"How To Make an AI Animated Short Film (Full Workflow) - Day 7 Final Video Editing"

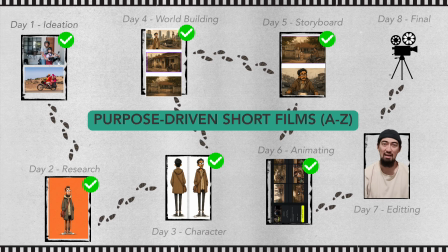0:00 Assalamu alaikum. Welcome to today's new video where we are going to edit the animation that we have generated in the previous video. If you haven't watched the previous videos and days, go watch them first. Okay, without further ado, let's get started.
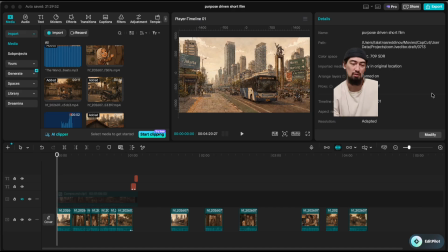0:14 We are using CAPCUT to edit our video. You can use any video editor of your choice. CAPCUT is just simple to use as for beginners especially. So download all the animated generations that you have made in Hicksfield, the ones that we did in the previous video.
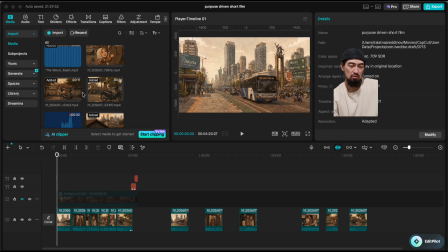0:32 Download all of them and import them to CapCut or any video editor of your choice.
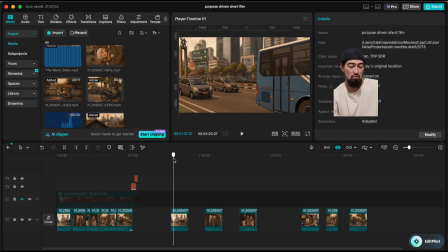0:37 And this is now where we are going to look around and see what we can cut, what we can stitch together to make an animation that flows smoothly and seamlessly.
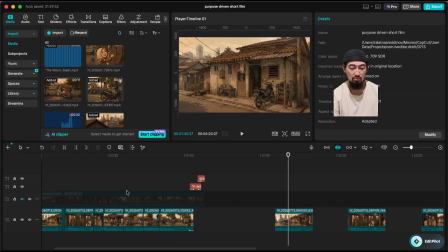0:49 Okay, and here I've already done the editing, so I'm gonna take you through my thought process and why I did what I did.
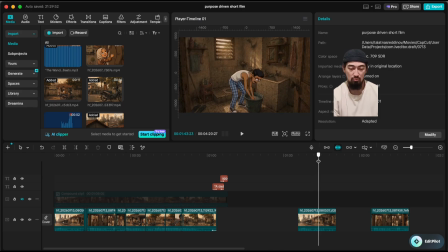0:57 So let's look at the first one where, remember, where we made this scene. It starts on Jakarta, then the home, then the guy washing his face, and okay, so this is the first problem, right?
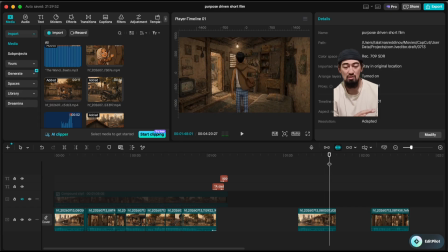1:16 The way he puts on his clothes is just it's a morphing emotion, and things like this, the viewers will not appreciate it when they see this because it just shouts AI, right?
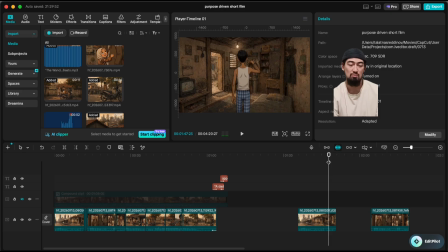1:29 But we want our animation to be as natural as possible, to follow the physics and whatnot. So that's why as he's walking, I cut it to where he kind of puts on his jacket. So let's watch that.
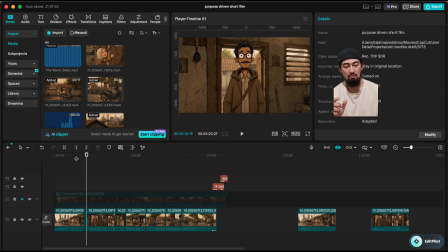1:48 So that transition, the viewer will understand what happened, right? You don't need to regenerate an animation. I mean, if you do want to regenerate, if you want to add that physics, you can, but I decided not to because it's something we can work around with.
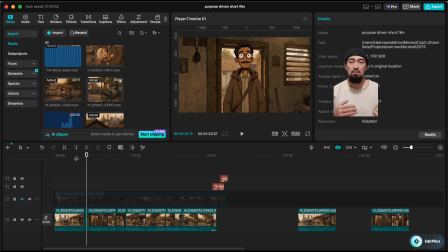2:04 So you could see that the cut I made, it jumped to him like finishing putting on his clothes. So the viewer in his brain will already make that transition that, okay, that's what happened. He just put on his clothes. And then moving on to the next scene, which is where he's going to call his family.
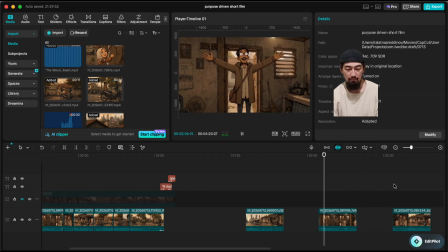2:22 Wake up, everyone! Time for school!
So to be honest with you, these white lines, I didn't really like them, but because it's a cartoon, we can be a little flexible, so I didn't regenerate it. I just kept it.
I am ready. Okay then, let's go.
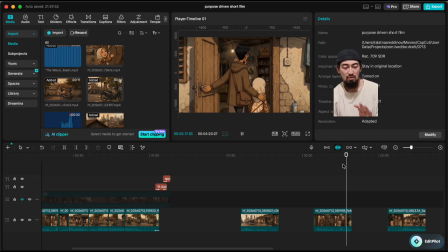2:42 So far everything is good, and now here's the problem. They turn around and the wall behind them just opens out of nowhere.
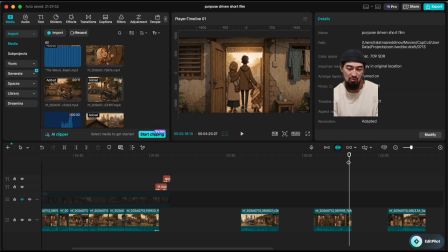2:50 Then there's the school ring bell or a bell ringing. So this part doesn't make sense, which means we will need to cut it right here. So as they are walking out, we will cut it right there.
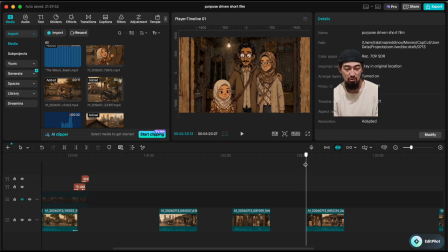3:01 And then this is the other generation where again, they're moving backwards and then coming out of the house. So what we will do is we are going to cut here and then cut here. So it looks like as they were coming out, then they're coming out of the home.
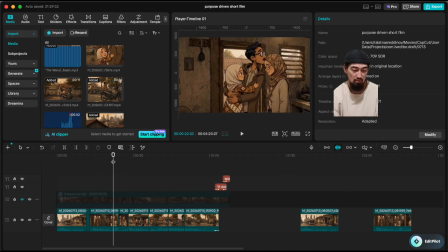3:17 So let's see the result here.
Okay then, let's go.
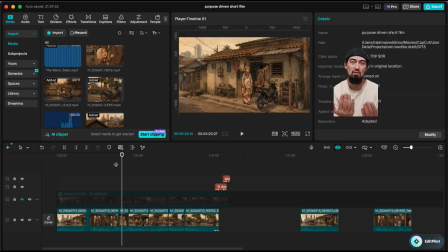3:21 Yes, so as you can see, now the viewer knows, okay, they were coming out and now they're coming out of the house. Moving on to sitting on the motorcycle. So the daughter says, the father is starting the motorcycle.
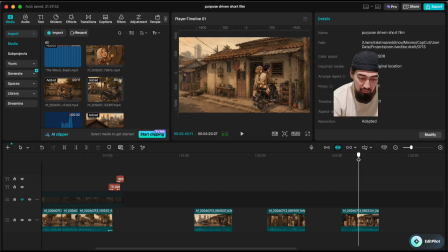3:36 And there, that little transition didn't make sense because the mother didn't sit and he's kind of moving towards the wall. Now, our eyes are very good at catching these things, right? We are trained since we were baby to see, we are always looking at things. So a viewer will catch that. Even if it's like one frame, a viewer will catch that.
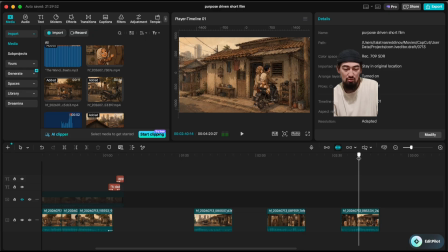3:56 So you need to make sure that there's something unnatural or weird is going on. You need to make sure it's not happening. So that's where, as he started the motorcycle, I cut it right here.
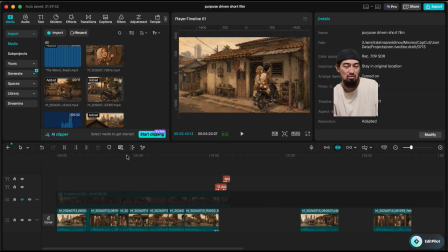4:07 So now the viewer can connect those two and be like, okay, he just started his motorcycle, probably the mother sat down, and now they're riding away. Let's look at that transition.
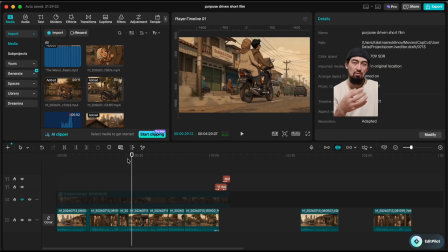4:21 So as you can see, as he started the motorcycle and they ride away, that's when the viewer, they can connect those transition as well.
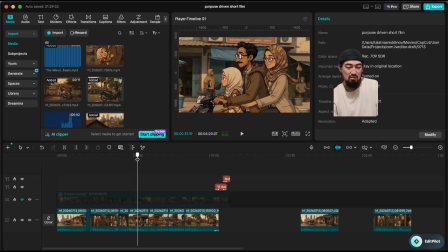4:29 And they're moving through the city. Let's go on here.
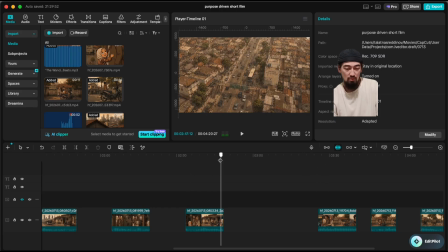4:34 So they're moving through the city. There's the established shot, and then the other generation is where I didn't like it because, again, if you remember in the last video, I said it's as if he just arrived, but he's saying goodbye,
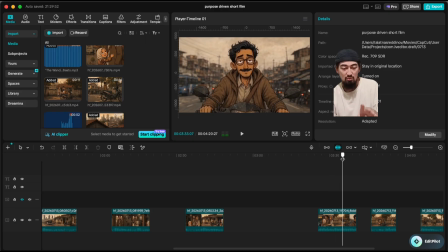4:50 so it doesn't make sense. But this part we will use it after he leaves them. So we are going to use this part, and I'll show you how. And also this generation is what we are going to use
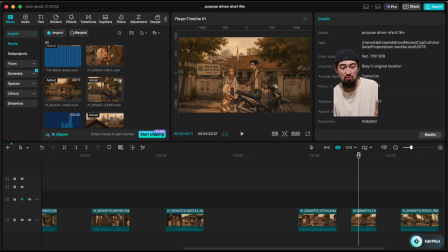5:02 after he's taking his daughter and his wife to school and tells them goodbye. This is the part where we are going to use, not this part, because this part, again, you can see that little chair and the position of the daughter. It wasn't like that when we started. When you start something, you have to make sure that at the end it's consistent.
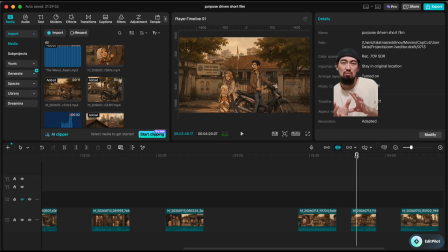5:21 You cannot do something which at the start the way they started and then towards the end they end up in a very different positions or different face, different voice. That's where you will lose consistency and the viewer will catch that right away. So let's see the final result from the transition happening here.
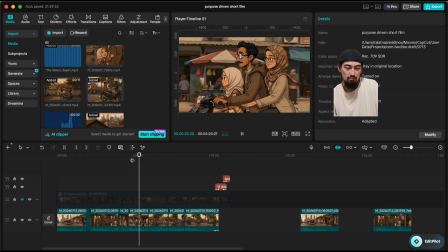By the way, the reason why we have this street shot right from here, because if I jump from here straight to the school, it will not make sense, because there's the motion and then at the school he's already at the stop,
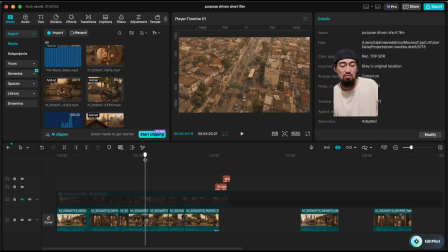5:58 so that jump will not make sense. Now adding this shot will give an idea to the viewer they are riding through the big city. It also gives time to the viewer to absorb and to breathe before this scene,
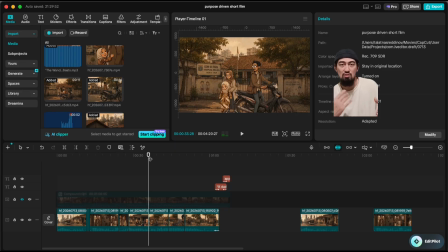6:12 because if you always have this movement and suddenly I stop, a movement, I stop, the viewer will get tired watching that. So you gotta give the viewer a bit of time to breathe. So let's see that.
Goodbye, Dad. I miss you. I miss you too. Take care.
So there you go. He says goodbye.
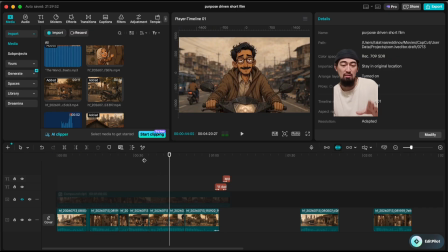6:30 Be careful, stay safe.
And then that's where we took it from the other generation and we cut it. So now the viewer knows he's alone. He already said goodbye to his daughter and his wife, and now he's riding in the city alone. And as you can see, the smile slowly disappears. And then we jump to this scene.
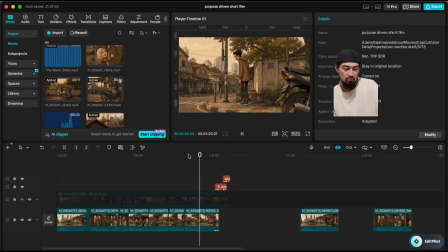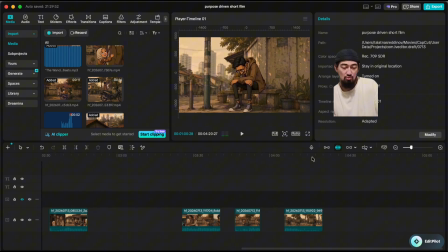6:57 Where he cries. Now let me show you. This scene, by the way, was very good. However, because I used the prompt to make this transition, appreciate your father, call him now.
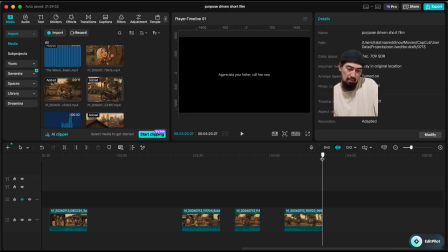7:08 But then after editing, I found out like, okay, maybe the viewer wouldn't really understand what exactly happened. Why is the father crying? Why should we appreciate our father? Now in my head as the creator of the video, I know the feeling that I'm going for, so it's easy for me to imagine.
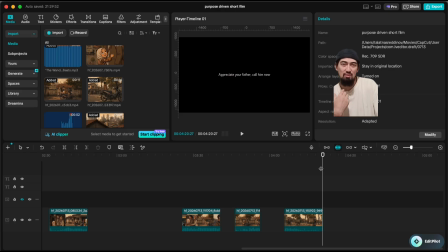7:26 But then you have to take a step back and you think about your viewers. Do they know what happened?
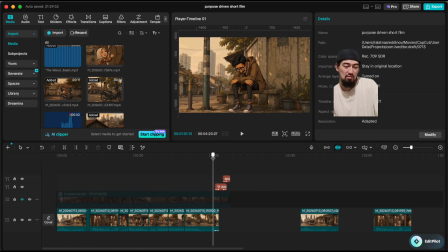7:31 Why it happened? What's your message? So this is where I added an extra text where I said, a dad is someone who hides his pain to make you smile.
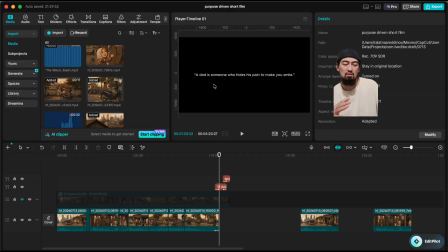7:39 Appreciate your dad, call him now. So this final message finally concludes the animation where, oh, okay, so the father is smiling, he's happy for his family, but once he's alone, all that pain that he carries, the burdens, he finally lets it out in secret.
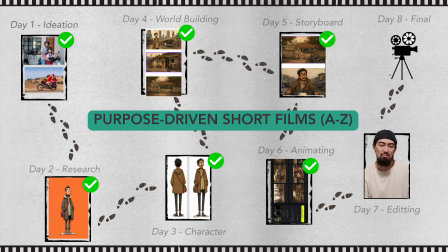7:54 And so yes, this was the purpose of the film, and this is the end of the tutorial for editing. In the next video, I'm going to upload the full animation by itself so you can watch it from start to finish. And if you did follow the tutorial, maybe you created something of your own, I would love to see it.
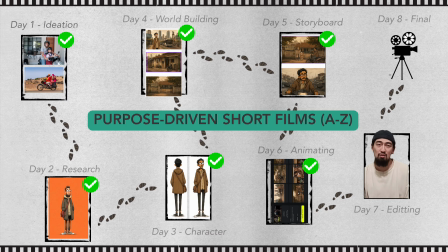8:13 Please do share it with me, DM me. If you have any questions, please let me know.